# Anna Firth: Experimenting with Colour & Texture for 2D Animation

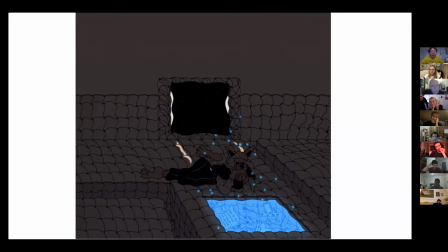So this is like a like scanned drawing and then I've like in my like vision of how it looked when it was done this window would have this light leak with really sharp light coming in and then the pool would be kind of glowing on its own so it looks kind of like
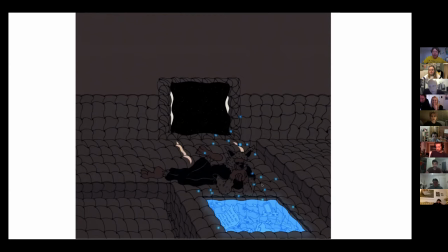this suspended jello memory hole kind of thing and then these little like circle lights I don't know those are just like little light refractions from like a crystal or something but say we wanted to just
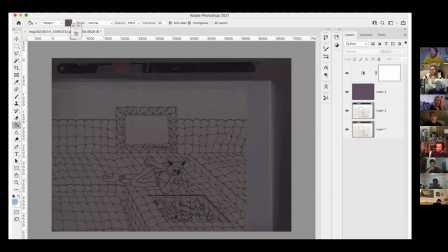like um start coloring the scene um what I would generally do is like take down the brightness like a bunch like if I'm working on a room that's dark and I'm going to be like making light spots just bring down the brightness a ton so um in
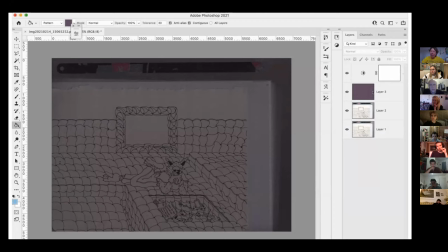this scene I added like a half opacity like layer of just pattern and then like a brightness filter and also multiply the drawing
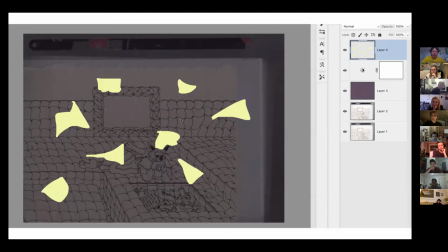into itself so I just like threw on a bunch of quick things to just make it dark like I didn't really care how it looked um and then I added a layer on top of that of just these like um I drew these with my like cursor but just some shapes um and
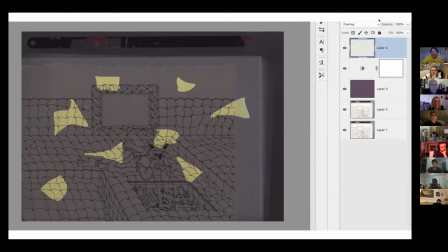these are just like on a blank layer um and then I added one of those quick effects buttons uh I think this is overlay
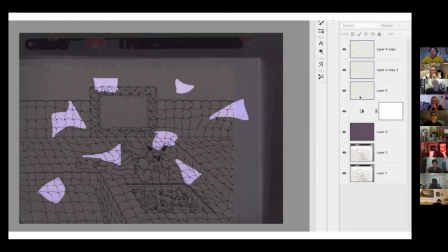I just overlaid the shapes and then uh I copied them a bunch with different effects so we have like effects on effects to get this like nice lavender glow um and you can see it's altering the lines a little bit too the lines are kind of purple which
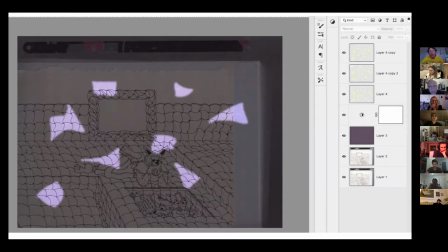is nice uh and then I just like cut down on the sharpness of them so it's like really glowy um so that's kind of like really quick like Photoshop toolkit of like super basics
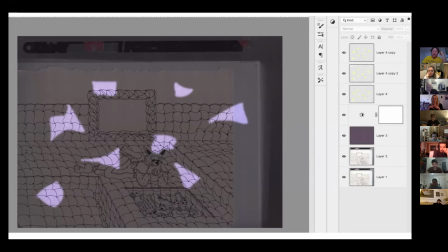of just like if you just want to like light a scene in a really easy way those are kind of some like tools and that translates to a lot of other programs too like um that's gonna be like that kind of general workflow of like altering layers like that should happen in a
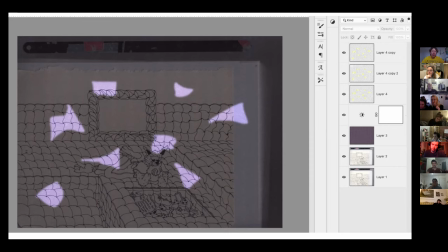lot of different like settings um if you don't work in Photoshop um but I just feel like Photoshop's like a good home base um for practical things I also don't know After Effects So, yeah. So as my last step to this, I would like edit it and for me, it was like one last color correction onto it.
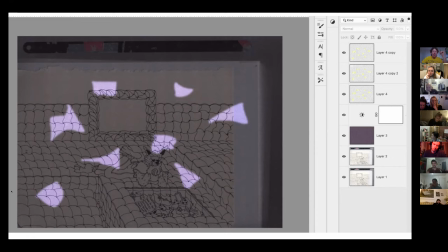But yeah, that's kind of like a process that I feel like, especially adding those shapes in and then putting the effect on that. that's like a direct like workflow copy of the cell animation of like just it's done on the computer instead of like under the camera so I think that's kind of
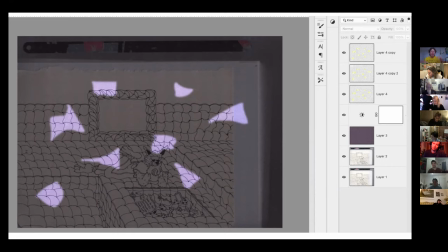cool that it like echoes that and that's something I'm really excited about it's just like if this copies like cell processes then what else can I like look back at in like how they like shot cell to like figure out new like digital masks and stuff so that's really exciting to me I wish there was a way to
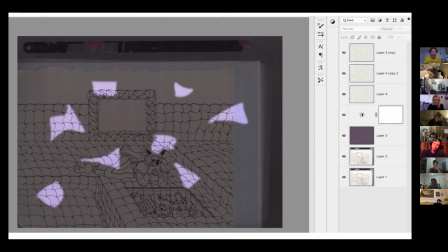like literally really hold a flashlight like behind Photoshop layers and like have light be coming through. And yeah, so this same process that I used for these like light highlights, that'd be the same for like creating shadows.
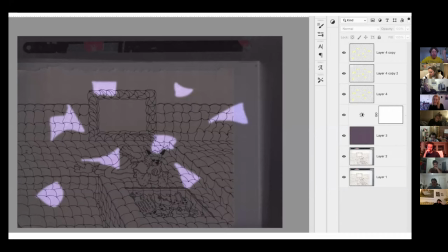I do that a lot. But I think like there's something cool about doing flat color with the texture. Like that's really neat on its own. But like adding the color layers can like take something to a whole different like mood level.